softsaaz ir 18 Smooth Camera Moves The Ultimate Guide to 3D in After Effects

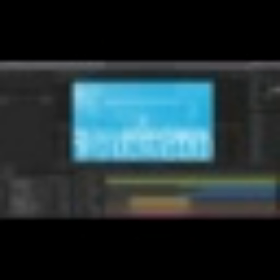0:00 In this video, I want to walk you through another one of my actual client projects and show you kind of a unique camera movement and how I handled it. So let's just play this scene back.
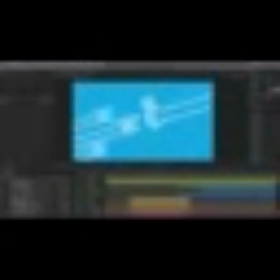0:09 So we've got two people pull out to reveal it's a concert and then slide up to transition to the next set of graphics, and then it just transitions out.
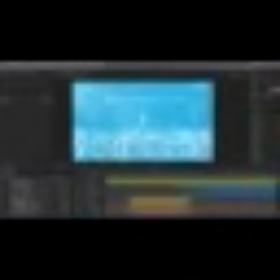0:17 So the thing that's kind of unique about this is that the camera's moving backwards and not really stopping before it moves upwards. And looking back at it now, it honestly is a little bit more jerky than I would like it to be.
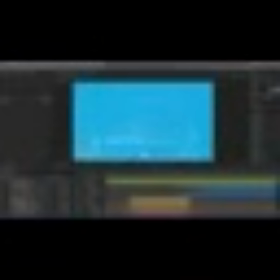0:29 I'd rather have this movement be really consistent, constant, and smooth from this scene to this scene.
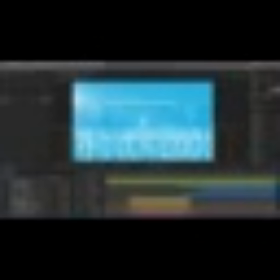0:36 So I'm going to show you how I would handle that now with experience I've had since doing this project using some other assets.
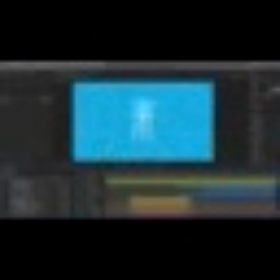0:44 But before we get there, I want to point out that even though this is a very flat, vectory style, I was able to add a lot of depth just by making this crowd.
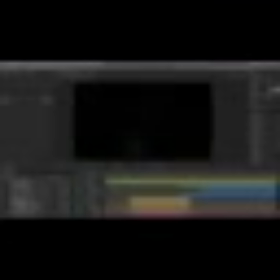0:52 And if we look at this from the top view and zoom out a little, you can see how I built this.
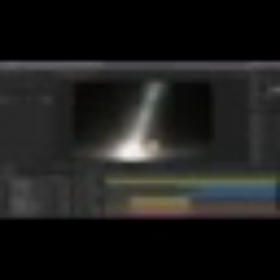0:59 Ignore that lens flare for now, but right here is my stage, my speakers, and the two music artists, and then we have a crowd. All these different layers are the crowd spread out, and here's my camera down here.
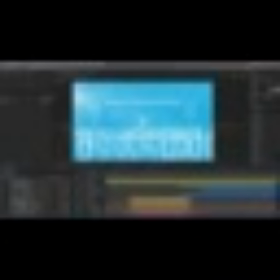1:11 So even though I'm working with very stylized, flat, vector-looking characters, I'm able to create this scene in 3D space. But we've also got some other elements going on here. I made these fireworks with a plugin called Trapcode Particular, which is a particle emitter,
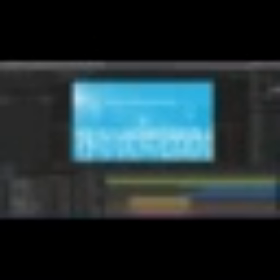1:27 and it's really great for making things like explosions and fireworks. But then there's also this lens flare that's being generated using Video Copilot's optical flares, and you'll notice that this is being positioned using a light. If I move this around, see that that's going to change the position of the lens flare.
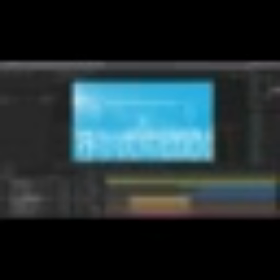1:44 So that's how you can use optical flares in 3D space. You can tell it to look at a light source and make a flare there. And in this particular scene, I don't want that light to actually affect any of my artwork, so I disabled all the material options for all of these characters.
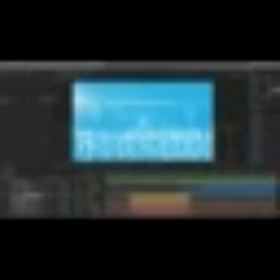2:02 They don't accept lights, they don't cast shadows. I'm still maintaining this very stylistic design choice while implementing this lens flare into the entire scene.
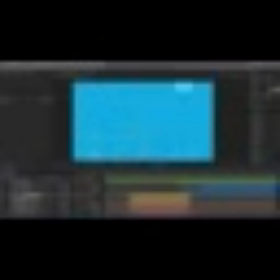2:12 But there's just another example of how we can use 3D space and layers to create a really interesting scene. Now let's move to another project, which you can actually download and follow along with me if you'd like.
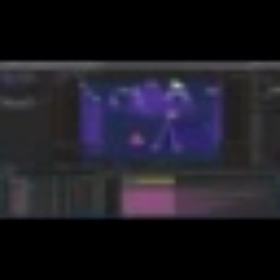2:23 Okay, so this project is this camping scene that I'm calling The Great Outdoors, and I'll just play this back so you can see what the final looks like.
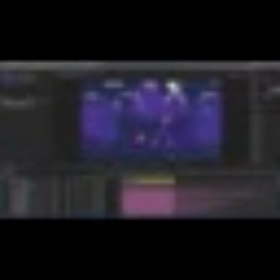2:36 That's all there is to it. It's a very simple little animation, but as you can see, the camera moves out very smoothly and transitions to that upward movement very smoothly. It's all very consistent and very constant. This is what I was talking about with the last example of the concert, where I'd rather have this nice sweeping movement that kind of curves into the upward movement.
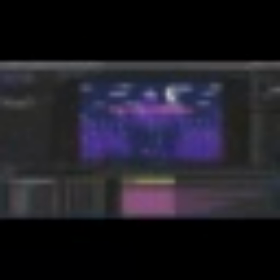2:56 And what I did in this situation was actually introduce a second object to control the camera for that second camera move. If I bring up my keyframes, I'll show you how I did this. If I move this null object out of the way so those keyframes aren't influencing anything,
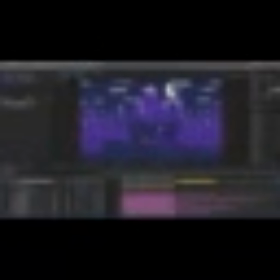3:10 this first set of keyframes just moves from tight in at the campsite to this wide angle, and it just kind of moves back and upwards slightly. If I undo and bring this second null back in, what this is doing is going from this zoomed out view to
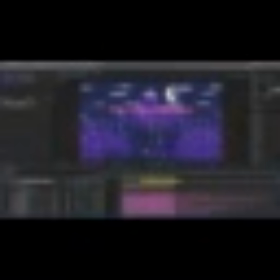3:27 raising the camera up so we reveal the text and frame the rest of this shot. And if I put this back to where it's supposed to be, then we can see exactly what's happening. This first camera move, which is being keyframed right on the camera's position, is zooming out, and before it's even finished and eased into this nice,
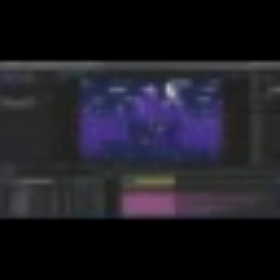3:47 smooth resting point, the null object, the secondary control of moving upwards on that y-axis, is starting to ease in and lift the camera up even though it's still moving backwards. And that creates a much smoother transition between those two camera moves.